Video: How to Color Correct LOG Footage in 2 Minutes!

What's going on, guys? Welcome back to the channel. Today we're taking a look at how to correct your log footage in just four simple steps.
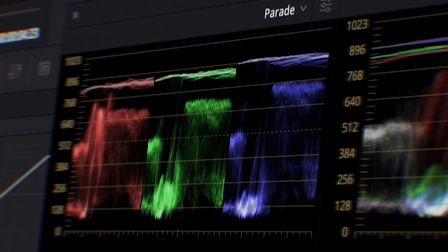[0:05]
Now, whenever we're using this method, it doesn't matter what camera you're using, what picture profile you're using, this technique is gonna work for any flat or log footage. And no, this technique does not require any LUTs. However, I do recommend working in DaVinci Resolve, but if you're using Premiere Pro or Final Cut, you can still apply the same techniques and end up with great results.
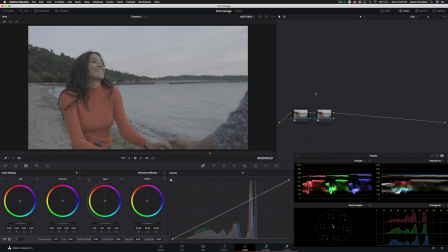[0:20]
So without further ado, let's get into today's video. So we're gonna be going through this entire process in just four simple steps. Our first step is gonna be exposure. We wanna balance the image on the waveform. Then we're gonna add saturation, and then we're going to add contrast, and then in step four we're going to balance the entire image. Now in this video I'm not going to be using my control surface, I'm going to be using just my mouse and keyboard so you guys can follow along on screen.
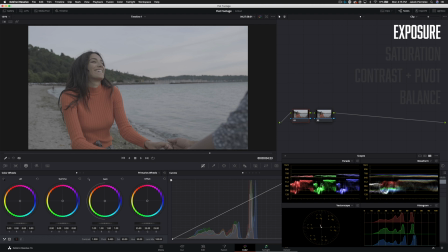[0:39]
So my first step is always exposure, and I can see the image is just sitting a little bit below the center line of our exposure here, so we're going to pull this up, and right about there looks good. And then the second step, I like to add a little bit of saturation right off the bat, because sometimes a desaturated image can look like it has less contrast than it actually does.
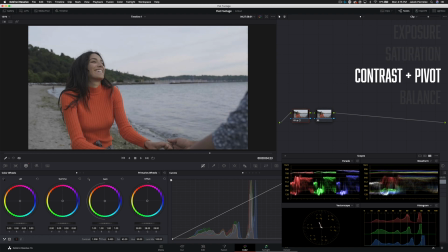[0:56]
So now we'll go into step three, which is adding our contrast. And we want to pull this up just about as far as we can go without crushing or losing any information in our shadows or highlights.
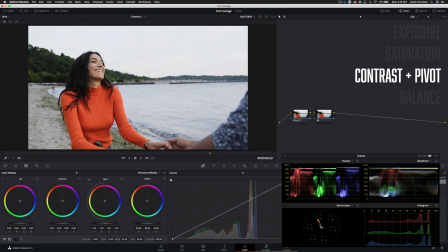[1:04]
And then we'll use pivot to modify where that center point of the contrast is. So here our shadows are looking good. It kind of brings a lot more detail there, but we're starting to really flatten out our highlights. So I'll go into our second tab here and then pull our highlights down.
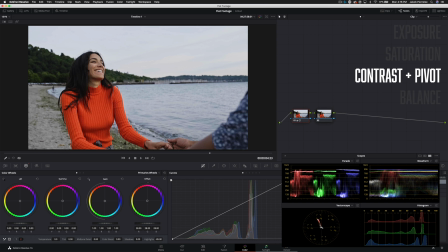[1:17]
And that's going to recover a lot there. And then we'll go into our gain, pull this back up some, gamma. Let's see where this should sit. Right about there looks good. And then our lift, we can pull it down just slightly. And then we'll add just a little bit more saturation. And that's gonna make it much easier to see and identify any errors we need to balance out in the next node.
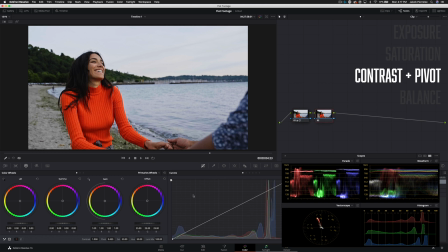[1:37]
So now we're hopping into node two, and we're going on to our last step, which is balancing the image. Now, if we were gonna be making any major changes to the temperature and tint, I would like to do that in the first node because it's gonna make it much cleaner moving on. So the first problem I see here is that our shadows, the blue channel is sitting really low, and that's making it look kind of brownish. So we're gonna go into our lift and we're gonna pull that towards blue just slightly.
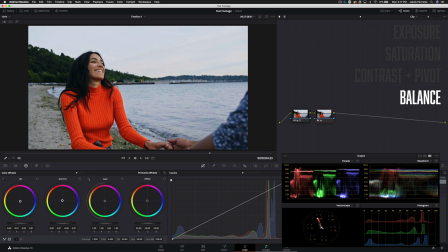[1:57]
And then we're gonna go into our gamma and keep an eye on the skin tones here, and we're just gonna pull it towards orange and kind of balance out what we just did in the shadows. And then our gain, I mean, honestly, this guy doesn't look bad at all. I don't want to do too much there. And then we can actually do a little bit more exposure adjustments. We can pull up on our gamma and then down on our lift.
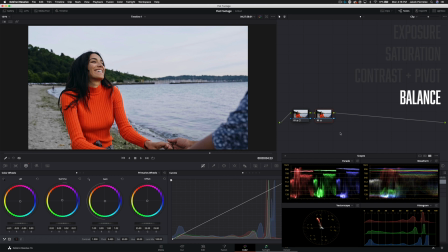[2:18]
And I gotta say, I think that looks pretty dang good. So let's see what we just did with this node right here. It was very subtle, but it really helped the image feel more alive and natural. If you wanted to go ahead and start building a look for your project, you would do it after this point, because what you want to do throughout an entire project is build your grade around a balanced image.
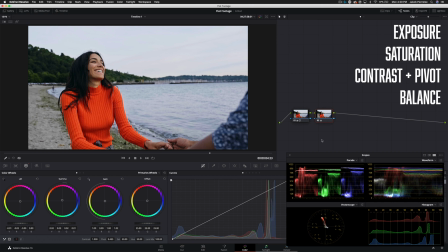[2:36]
This is gonna save you tons of time, because if you wanted to copy your grade from one clip to the next, you don't have to worry about balancing it through every node. You only have to worry about your first two nodes. And then for the most part, once you balance it in those first two nodes, the rest of the look is gonna kind of fall into place.
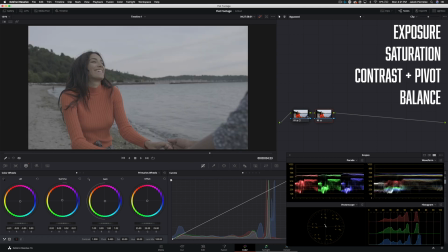[2:48]
So just like that, in only two nodes, we have properly corrected and balanced our log image. And there you have it. Thanks so much for watching, guys. I hope you learned something. If you did, please be sure to send this video to all your editing friends, and don't forget to follow me on Instagram to keep up with me on a day-to-day basis. So with that, I will see you guys in the next one.